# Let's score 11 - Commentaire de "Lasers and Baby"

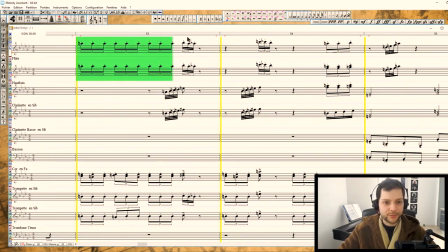je m'arrête parce que là encore une fois bon les triolets puis une petite descente comme
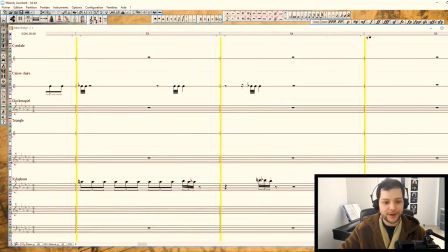ça chromatique en plus de ça soutenu par vous l'avez entendu le xylophone
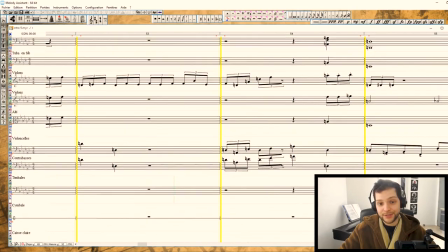écoute ça c'est un gimmick pareil de papy willy on peut
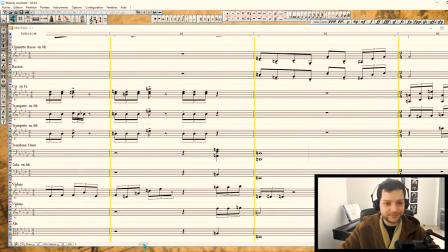pas le cacher faut
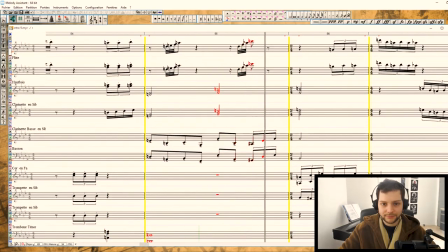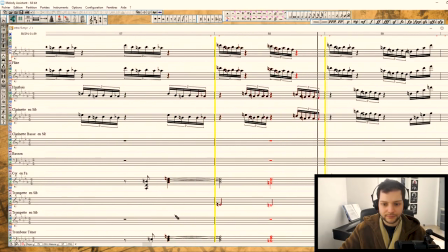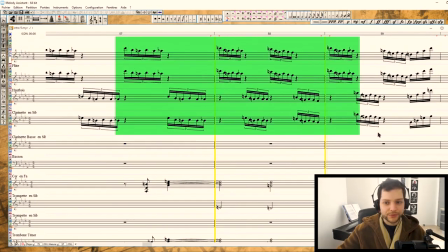pas être dérangé par les motifs de bois parce que ça c'est juste l'accompagnement décoratif mais le
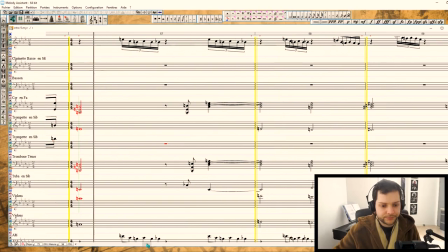coeur du thème entre guillemets c'est thème vraiment très harmonique et
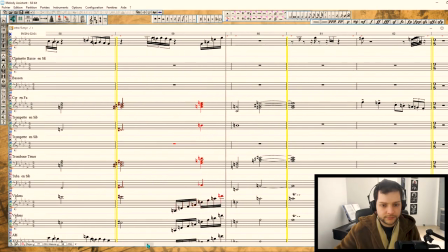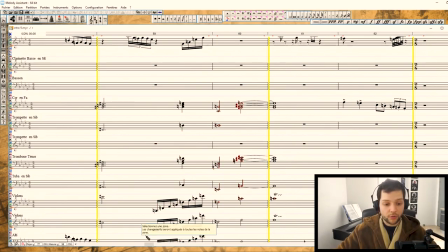c'est le motif de l'attaque voilà du combat en gros là la première fois qu'on l'entend c'est vraiment on a des missiles tirés sur le
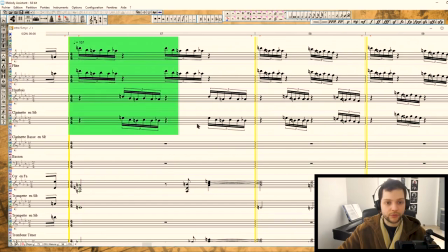vaisseau le kelvin et on entend ça et donc là ça rappelle toutes les tous les j'ai pas cette cette énergie là dans ce
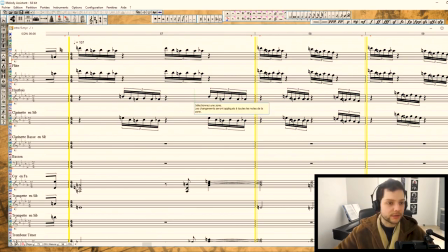motif rappelle un petit peu tous les toutes les missiles tous les lasers qui sont tirés je me c'est des mystiques ou quoi donc voilà je refais tout et j'enchaîne
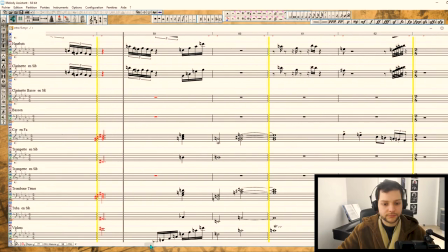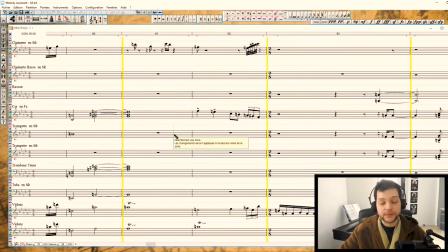l'orthographe est à chier l'orthographe avec l'endharmonie tout ça c'est vraiment pas mon fin j'ai voilà donc c'est ne vous fiez pas aux accords qui sont vraiment dégueulasses un accord augmenté évidemment ici pour marquer la suspension puisque c'est le moment où il ya une brèche dans la
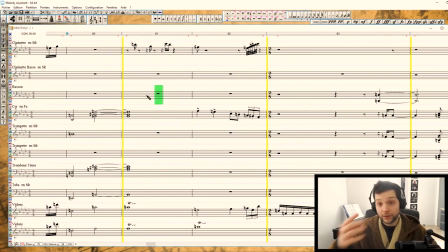coque il ya un mec qui se fait aspirer dans l'espace quand une fois un choix d'accompagnement de la scène quoi donc de la musique et l'image là
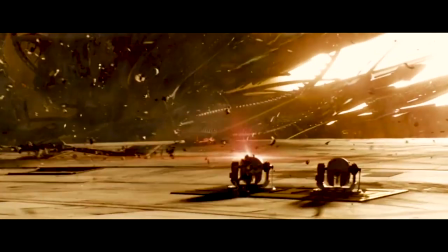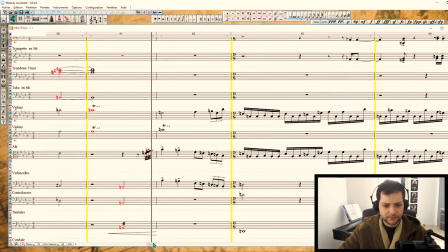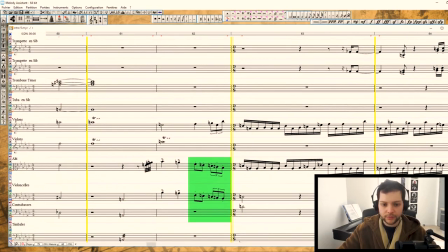on a reconnu ce genre de motif là que j'avais fait un petit peu au début c'est toujours les descentes comme ça avec une accélération dans le rythme à la fin toujours les
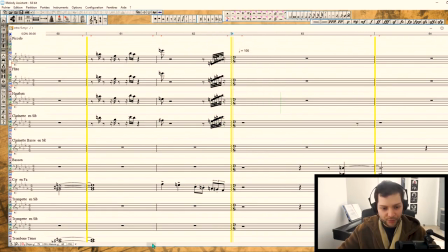glissé noeux de bois un petit peu partout voilà quoi pour accompagner les synchros qui
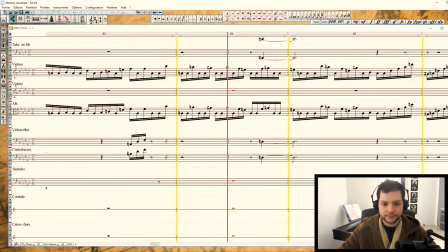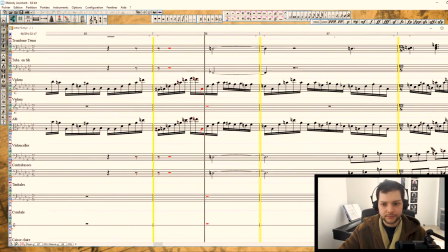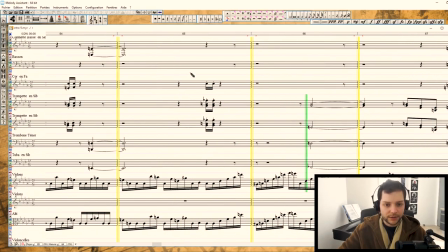font des qui marque à certains moments les staccato à certains moments voilà l'ensemble
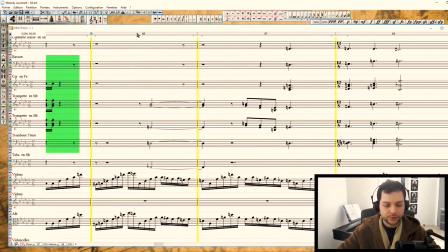l'ensemble marche je trouve ça ça crée de la tension dans la scène quoi on
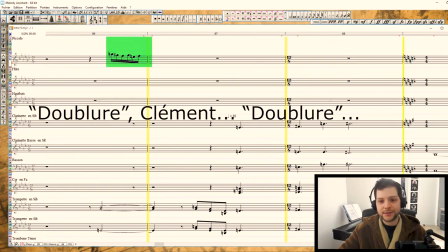remarque quand même les petites les petits doublement là ici au piccolo mais sur certains moments seulement qui ajoute une
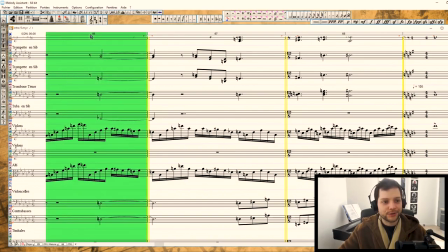petite texture je parle trop non est
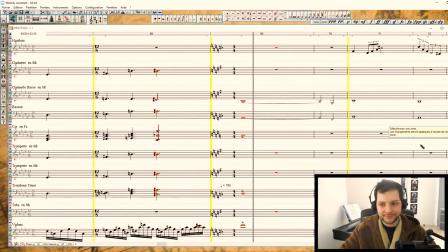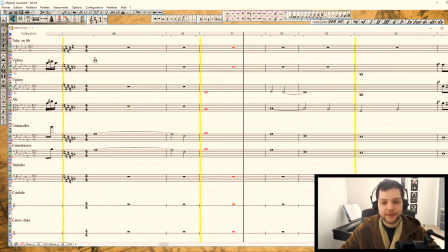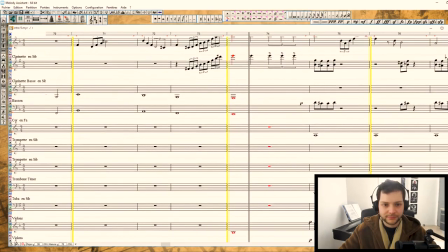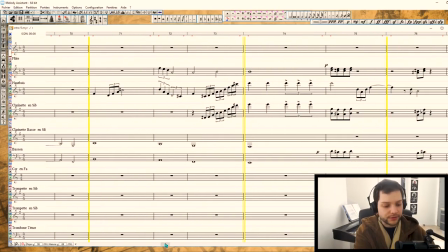ce que vous avez reconnu que c'est un motif bon je dis ça comme si vous étiez expert de la musique dont vous l'avez dû l'écouter qu'une fois mais en fait c'est un thème qui est déjà venu c'est le thème du méchant seulement contrairement à ce qu'on
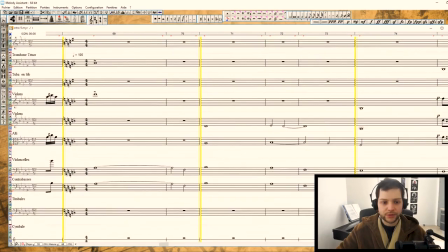pourrait penser c'est pas les voix aiguës qui le joue mais plutôt les basses
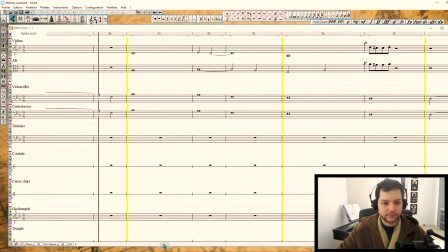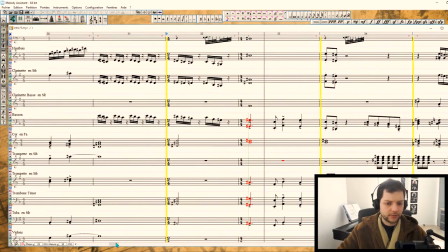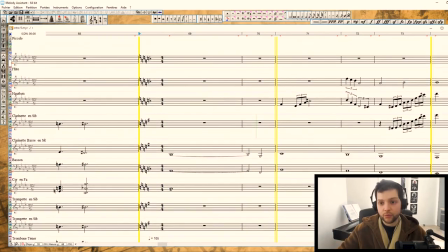je remets et puis évidemment donc là par dessus j'ai mis tout un accompagnement dans les notes aigus très inquiétant très sournois
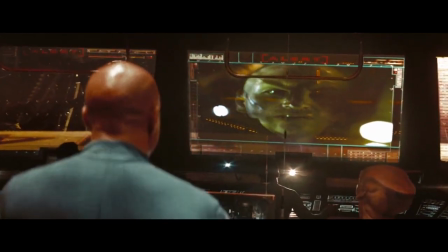évidemment puisque là on n'est pas dans l'attaque frontale de gros badass on est plutôt dans le stress l'angoisse puisque ah oui bah oui puisque c'est le moment
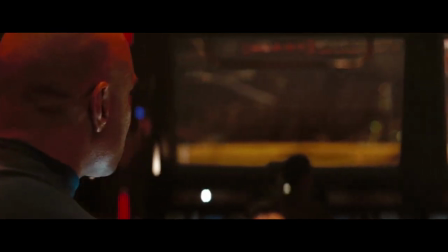où Nero dans Star Trek s'adresse au commandant du Kelvin par message